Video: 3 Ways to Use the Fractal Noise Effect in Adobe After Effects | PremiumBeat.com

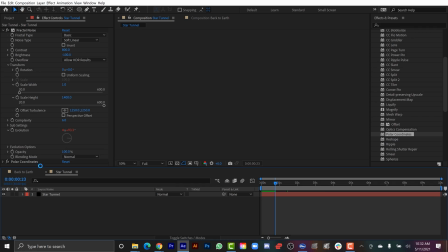4:08 You can see here, now we got some cool movement. Now I'm gonna close out the pre-comp and actually bring this comp and put it on top.
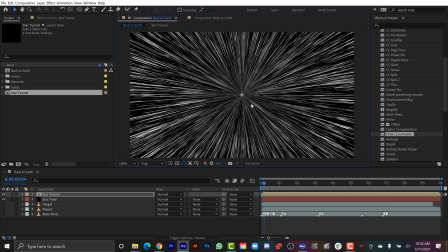4:16 So now I have this on top of the star field. And now I'm gonna go grab the ellipse tool here.
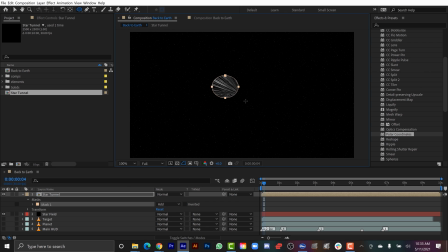4:21 And with my star tunnel comp selected, I'm gonna mask straight over the center here, something like that.
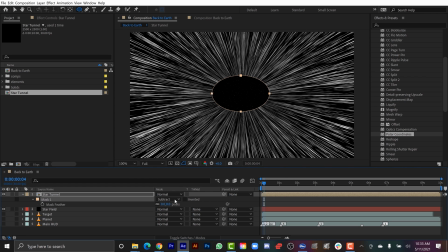4:27 I'm gonna set the mask to subtract, and then I'm gonna simply feather this out, hit the F key, and feather it way out.
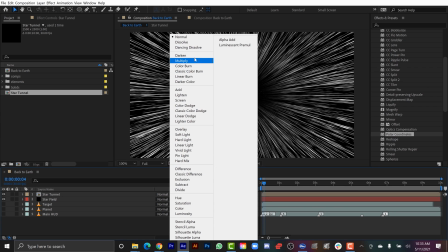4:33 And the last step here, I need to change the blend mode of this layer, or this comp, to screen.
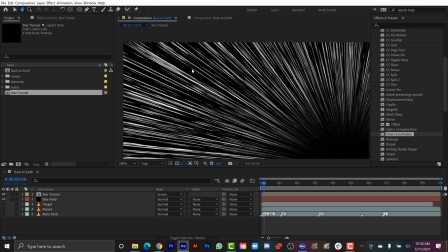4:38 And now I can see that star field through here. All right, let's see what this looks like. All right, very cool. One of the most common uses of fractal noise inside of After Effects is to create these glitch animations. So in the next step, I'm going to be using fractal noise as a displacement map, and I'm going to use it to drive the animations of those glitch elements. And this is really perfect for this particular scenario where you have, you know, a spaceship flying through space and it's shaking around and you have these HUD elements and I want them to be glitching continuously.
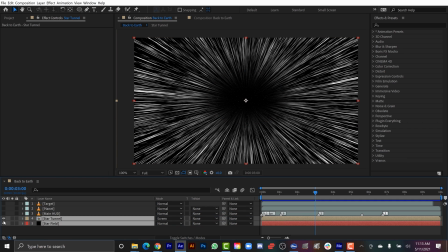5:09 I'm gonna grab the Star Channel and Starfield. These backgrounds are done. I'm gonna turn them off and bring them underneath these elements.
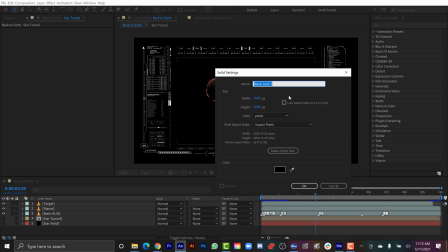5:15 I'm gonna go to Layer, New Solid, and I'll call it Glitch Displacement Map Number 1.
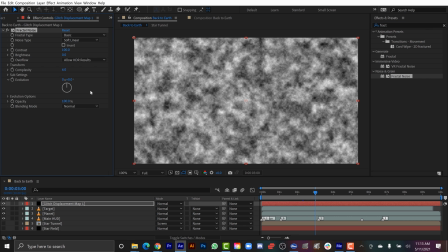5:22 And I'm gonna add a fractal noise to this. Now for this, since it's like a digital look, I wanna go kind of square with it. So down on Noise Type, I'll select Block.
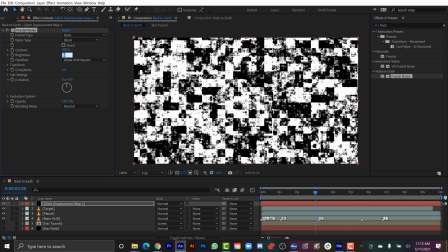5:32 And I'm gonna bring the contrast up high to 500, and we'll bring the brightness down to, let's say, negative 50.
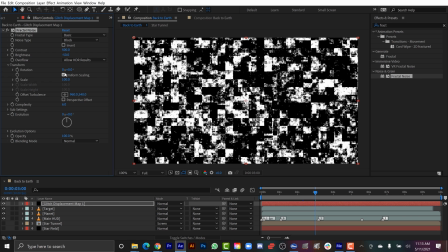5:40 I'm gonna open up the transformation properties, and I'm gonna deselect uniform scaling, and now I can bring the width,
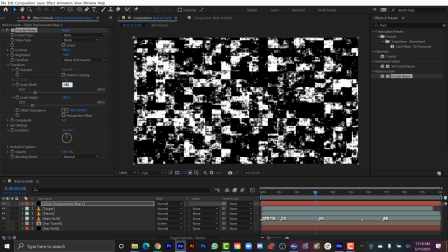5:46 we'll bring the width up really high to, let's say, 600, and I'll bring the height down way low to 25.
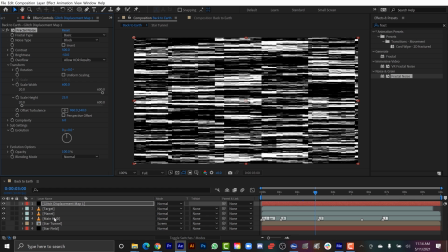5:53 So now it'll be more, it's more wide than high. Now I need to tell these layers to use this glitch as its displacement map.
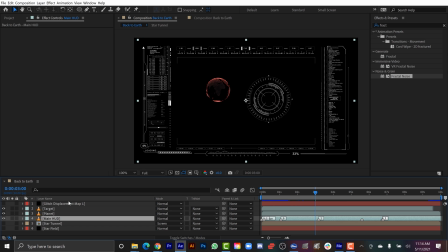6:01 So I'm gonna turn off the actual glitch displacement map layer, and I'm gonna go over here and grab the displacement map effect. I feel like I'm saying displacement map a lot. And I'm gonna drag this over the main HUD, so let's focus on this one first.
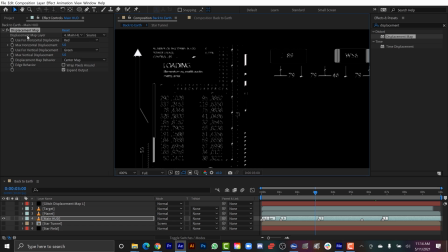6:16 Now, to actually have it accept that source, I need to select it up here under the map layer. So I'll go select it, it's layer number 1, and I'll make sure that it's accepting the effects in the mask, because the fractal noise is an effect.
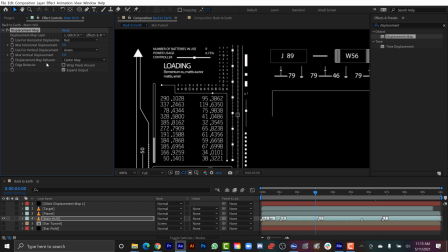6:30 It's still not doing anything, and that's because we need to change the map behavior and stretch the map to fit. And now you can see it's being displaced by that blocky fractal. And it's not animated yet, but to change the amount of the glitch, I can adjust these two numbers here, max horizontal and max vertical displacement.
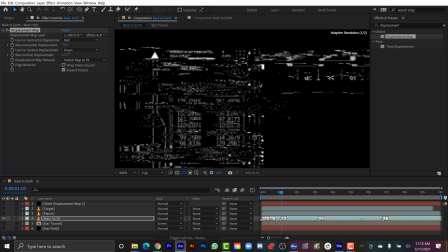6:48 So if you see, if I bring the horizontal up, it's gonna glitch out horizontally. If I bring the vertical up, it's gonna displace that way.
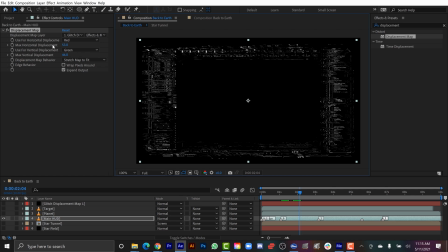6:54 Now to bring this to life, I can simply animate these numbers. And I don't want it to just glitch once or twice or just a few times. I want it glitching constantly throughout the entire 10 seconds of the animation, because, you know, like my spaceship is gonna be shaking around, so I want those glitches to be throughout.
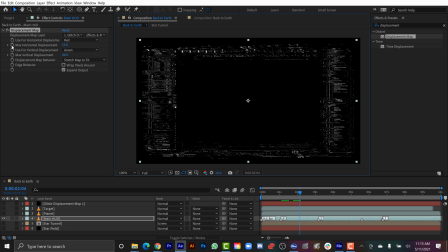7:09 So for that, I'm gonna use a random expression. So I'll alt-click here, and I'm gonna type in random. And let's do something like 8, and I'm gonna copy that, and I'm gonna do the same thing on vertical.
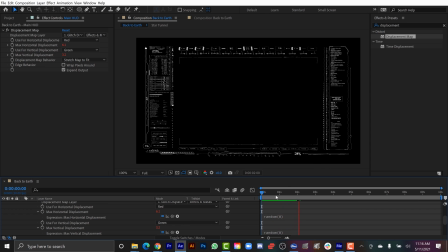7:21 And now you can see here, it's giving us a nice little glitch effect, and that's just gonna carry out throughout the entirety of our 10 second animation. To keep things kind of dynamic and randomized, I'm gonna duplicate this glitch,
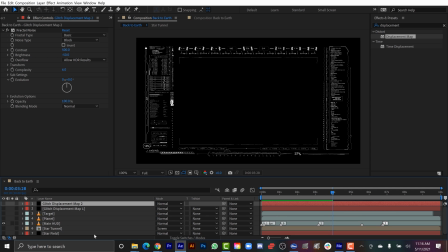7:34 and let's make a glitch map number 2, change the evolution a little bit. Now I'm gonna grab the main HUD, and I'm gonna copy the displacement map, and now let's put it on the planet.
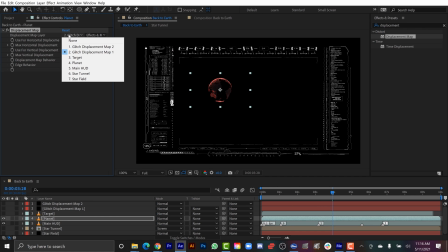7:45 I'm gonna go ahead and paste it. However, now I'm gonna switch this to the displacement map 2,
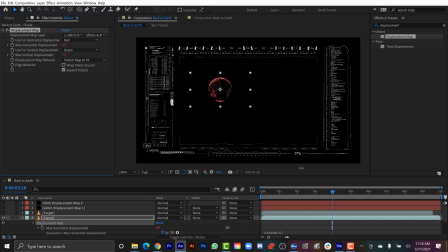7:51 and I'm gonna press E twice to bring up those expressions, and I'm gonna turn the random way up high.
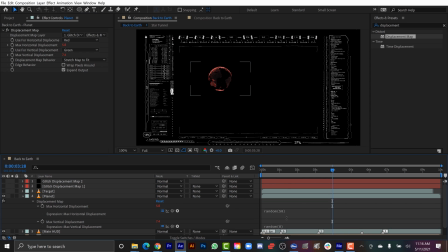7:56 So we're gonna bring it up way high to have this glitch out. The planet's gonna be glitching out a lot more.
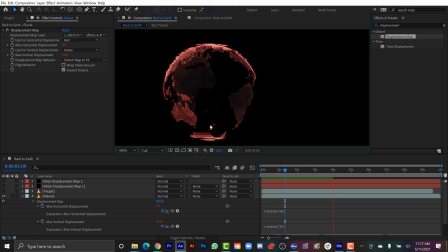8:01 So we're gonna do like 50 and 35 maybe. This is doing a nice horizontal glitch. And now I'll copy this and paste it on the target as well.
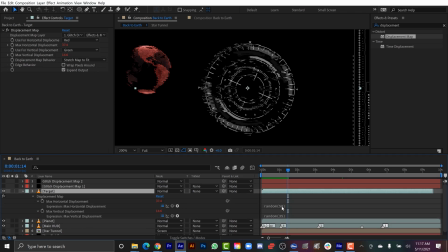8:10 And you know what, that's way too much for this target. I'm gonna bring this back down. All right, these glitches are looking good.
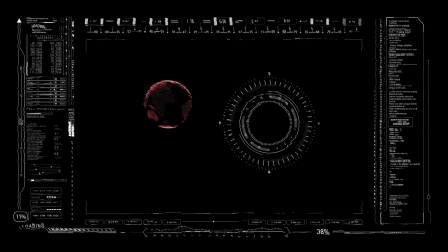8:15 Now let's start to bring everything together.